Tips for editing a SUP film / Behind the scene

Let's see where we can do a slow-mo clip. Okay, here's quite a good one.
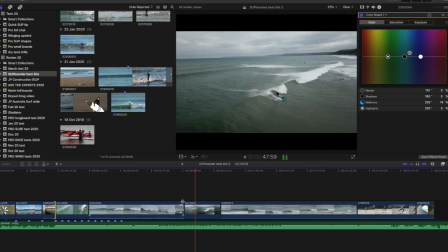This is one of me not making a barrel, but so clip it in, go into a barrel, and he gets nailed.
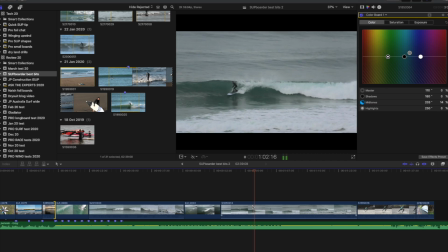So if you find the right place with the music, let's say here, picture of bow, getting some nice cutbacks. So if we wanted to, we could bring this, I'm going to show you this just for an idea of what you could do.
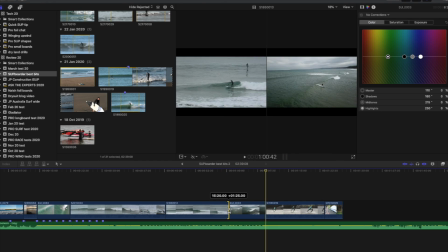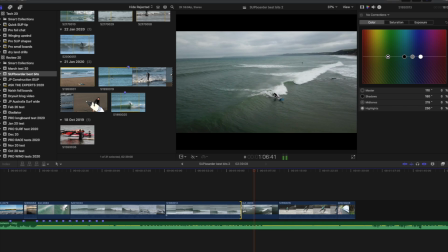So we could put a slow-mo in here.
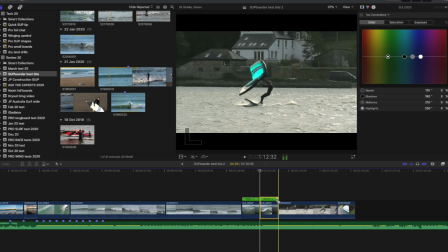Now obviously I know loads of shortcuts when it comes to this sort of thing because I've been doing it years,
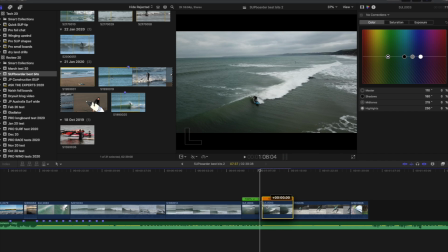but basically I'm making a slow-mo clip of... So the first part of our clip here in the green is normal standard speed, and then we break it down to slow-mo 59% here.
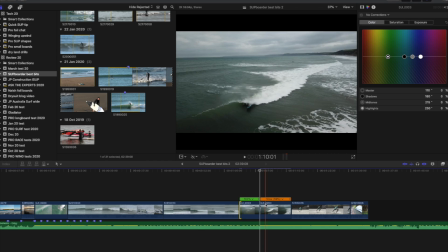So we can make, because the problem with this wave is I eat it here, I get nailed. So I've only got that much of the footage that's very any good. So let's get rid of the end bit. So now we've got,
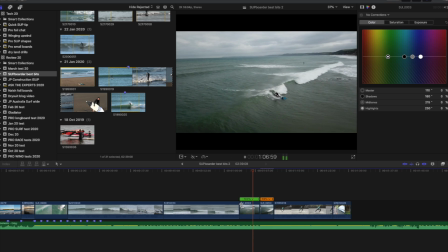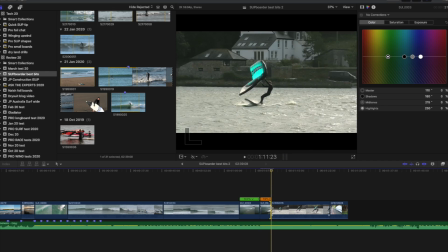you could even be cheeky, you see, you could end that a bit before, and then you could tell people you claimed that barrel, but you didn't. Yeah, slow-mo is a really good thing to do to put in to break clips up, to slow things down. Let's give another example of a slow-mo where they are pretty good. GoPro stuff is a real prime example for good slow-mos.
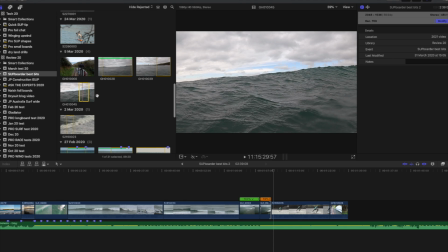Because you could take a moderate clip, let's say like this.
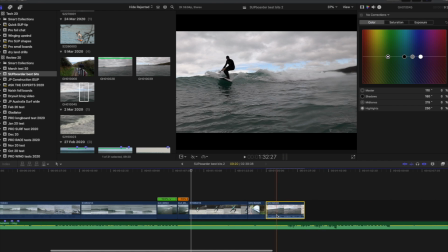Let's see what this clip is like. So you don't want any of that because that's not really anything here, so let's start again from here. Now, GoPros always, when you're in the water,
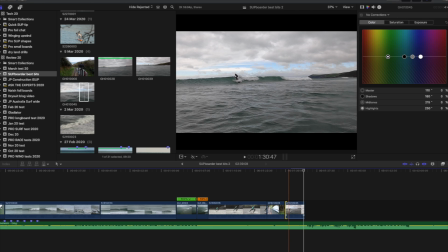they always produce small clips because you are usually traveling towards the camera person and there isn't much of a filming window that you get close enough in. So for instance, let's get rid of the audio a minute. So this point here, so there's a nice little bottom turn here.
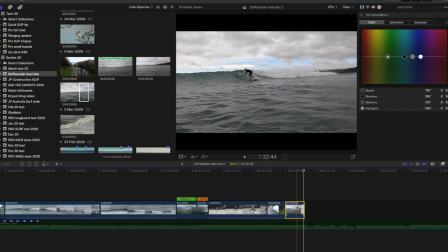It's nothing epic, but it's a nice little bottom turn. So if we put a here and then we'll put a slow-mo. Again, I'm not really telling you how to do stuff on the program. I'm just sort of showing you the sort of things you could do to make your shots a bit better. So I've got a little shot here of me doing a bit of a bottom turn and a bit of an up the top, sort of basically pumping for speed.
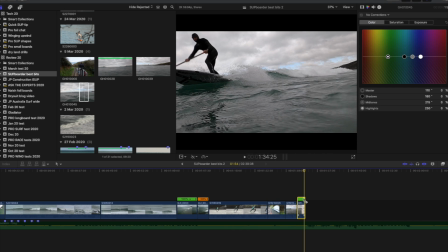If we slow that clip down,
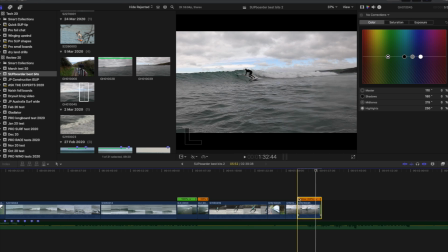it suddenly makes 4 seconds of footage much easier to watch because the camera itself, the actual camera person, isn't shaking, even though this is quite a stable clip. But also it makes the viewer much easier to sort of see what's going on because it's quite a fast clip. There's a wave moving, there's somebody coming towards them, there's lots of movement with the board. So just by slowing it down, it gives the viewer much more time to process what's going on. So slow-mo clips, really big thing. Definitely put them in your video editing.
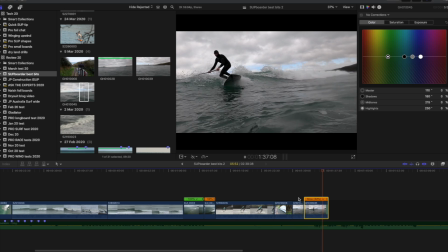What you want to do is make sure you don't go too slow with your slow-mo clips, because if you go too slow, then they end up stunting and they end up looking a bit juddery. So you just want to make sure you do it to the right level. Okay, now let's talk about colouring clips. Now this is another big thing because a lot of the clips that we get, especially in the UK, we're not always in beautiful blue lovely waters and sunshine.